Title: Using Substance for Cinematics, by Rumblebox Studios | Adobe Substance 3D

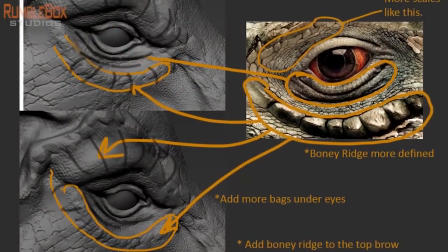(3:38)
then we did do some 3d detail exploration using sculpting digital
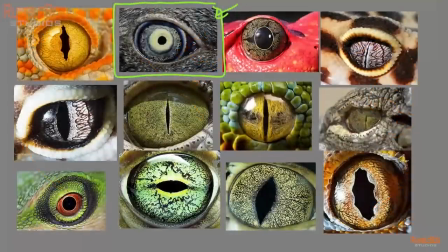(3:44)
sculpting and we did try to borrow from nature as much as you possibly
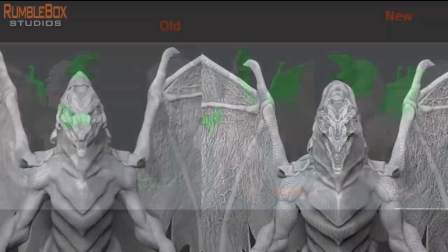(3:51)
can to kind of give that sense of realism we continued to progress and
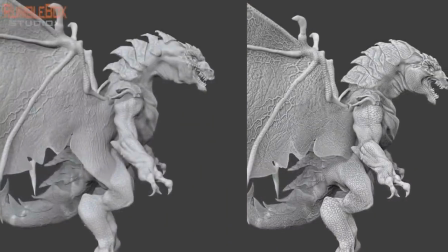(3:57)
add as much detail as possible as we conceptually designed this creature there was a lot
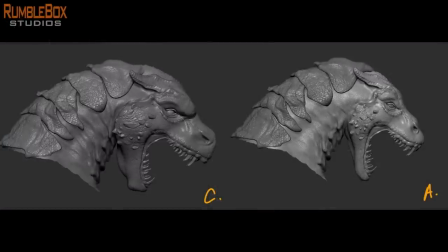(4:03)
of challenges that we had to kind of kind of attack and we felt that we did a good job
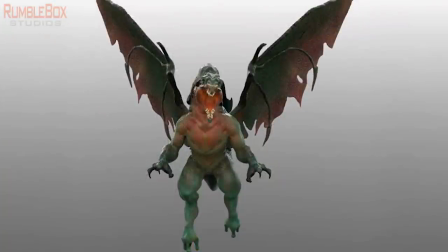(4:11)
in the sense that we balanced a a original looking creature with traits of a conventional dragon
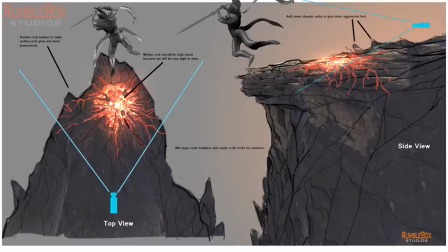(4:19)
there was a lot of exploration in the sense of proportions size color and
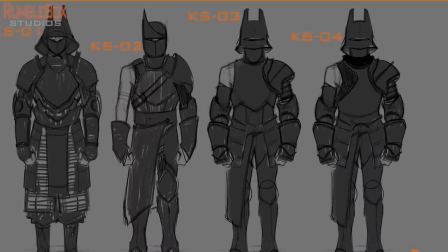(4:26)
and personality we did some design for the environment there was a lot of them fearsome
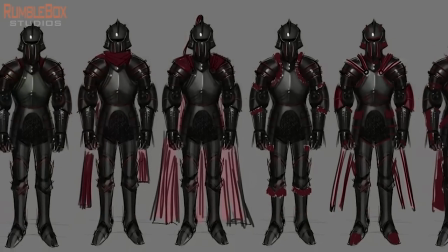(4:33)
aggressive rocks that that really kind of conveyed a mood and
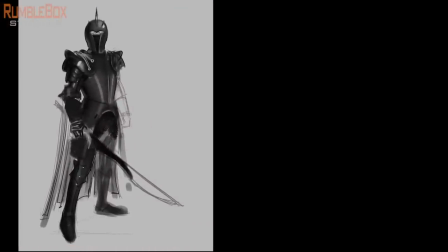(4:39)
moving ahead we have a some concept art of the the night the night
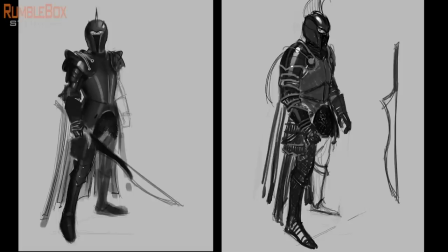(4:46)
was a was a great exploration because we really want to kind of make sure there was a balance between a
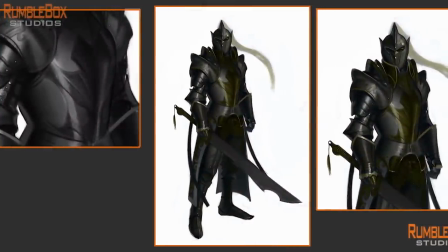(4:53)
medieval theme with a more Asian inspired samurai look and also some more modern flares.
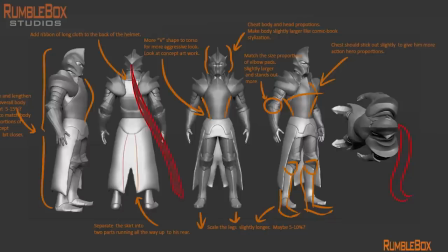(5:02)
We did a lot of research from looking at traditional garb to some more
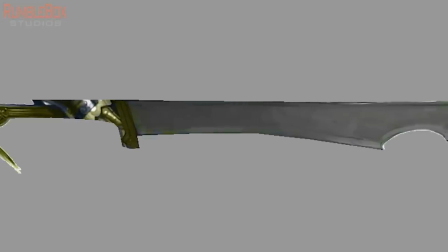(5:09)
stylized concept artwork and we intermixed as much as we possibly can to come up with a much much more original type of look.
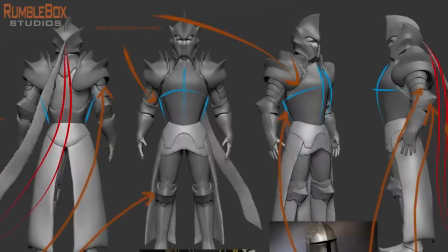(5:18)
We then also did a lot of ZBrush sculpting designs to help give us all of the
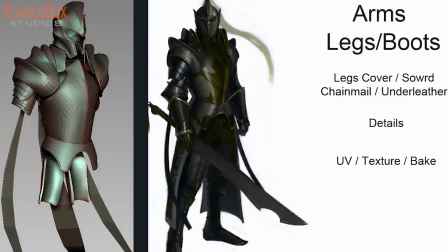(5:25)
quick iterations of detail in terms of decoration,
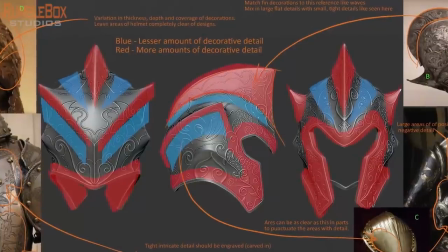(5:31)
size, proportions. We made sure that we looked at a lot of reference for something like
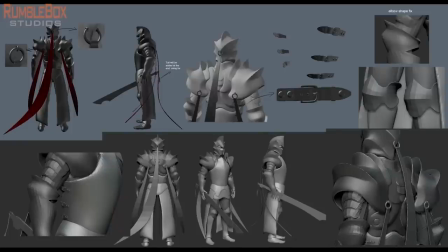(5:40)
the decorations because of the ornateness of the embossing and the trim.
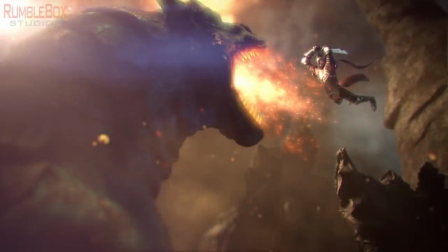(5:45)
So at the end of the day,
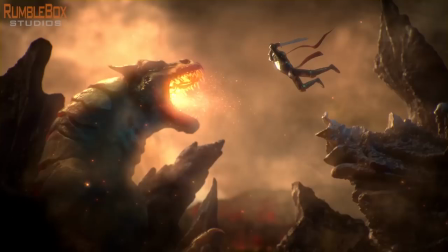(5:47)
we had a very nice couple of pieces that were all developed from concept designs.
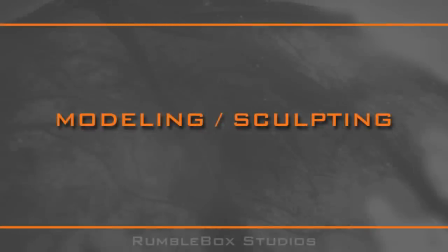(5:56)
So in this last session,
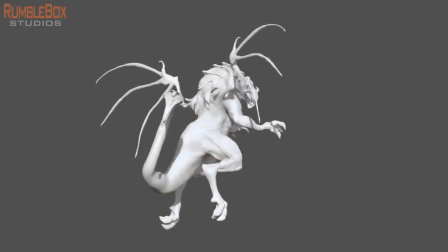(5:59)
we're going to talk about the modeling and sculpting design of the two main characters in the promotional piece, starting with the dragon.
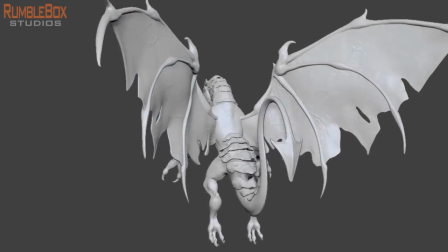(6:07)
The dragon was a creature where we went through quite a bit of iterations for the look of it.
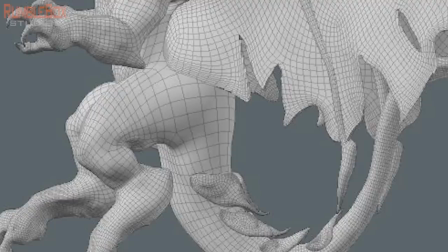(6:13)
We really kind of explored a lot of different elements.
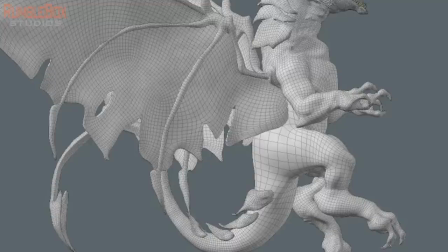(6:18)
And for inspiration, we looked at creatures ranging from mammals, lions, horses.
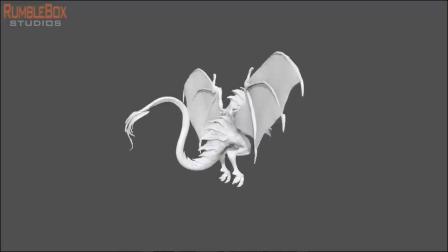(6:26)
We looked at elephants. We looked at rhinos. And obviously, we looked at conventional lizards like commoto dragons, iguanas.
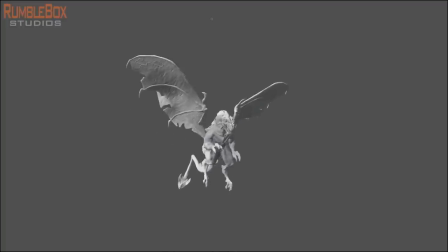(6:35)
And we looked at birds. There was a pterodactyls, dinosaurs as well for inspiration. there was a lot of different elements that we wanted to incorporate in the dragon but at the same time we also wanted to make sure that we stayed true to what
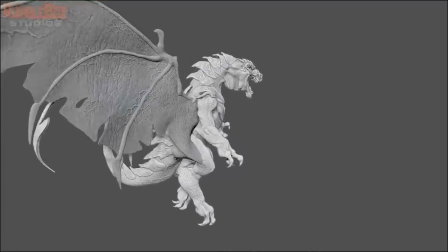(6:52)
what the dragon would look like in the sense that it needed to be recognized as a dragon really quickly so there were
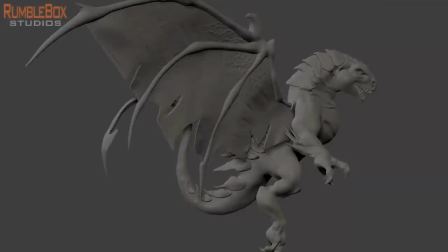(6:58)
some some conventional aspects of dragons that had to
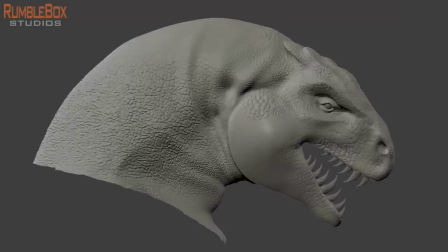(7:03)
stay within the design and we tried really hard to balance the two.
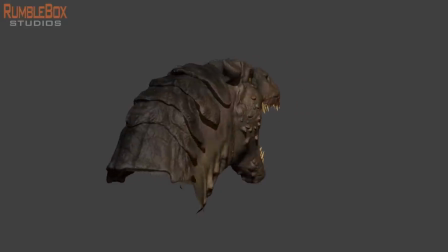(7:09)
For the head of the dragon we had to put a lot of work in details to make sure that we captured a lot of the very very fine
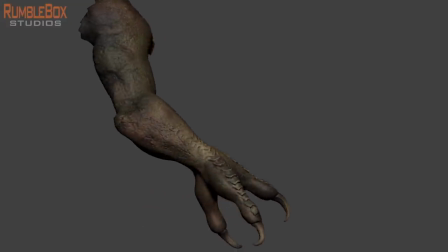(7:18)
kind of pore levels scales and a
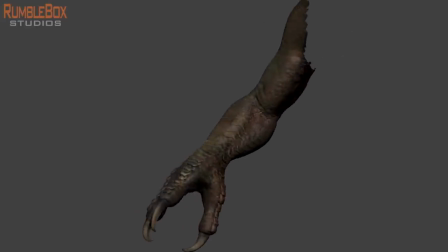(7:23)
lot of those kind of details that you have to kind of hold up to when you get really
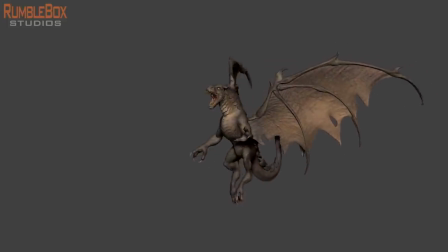(7:27)
close up as the camera flowed through it. There were color explorations and And as proportion explorations,
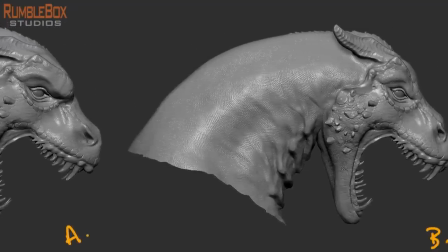(7:35)
we wanted to make sure that there was a fearsome, aggressive quality to this dragon.
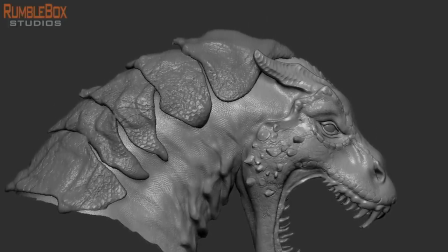(7:40)
And definitely it needed to have a fleshy, organic feel to the creature.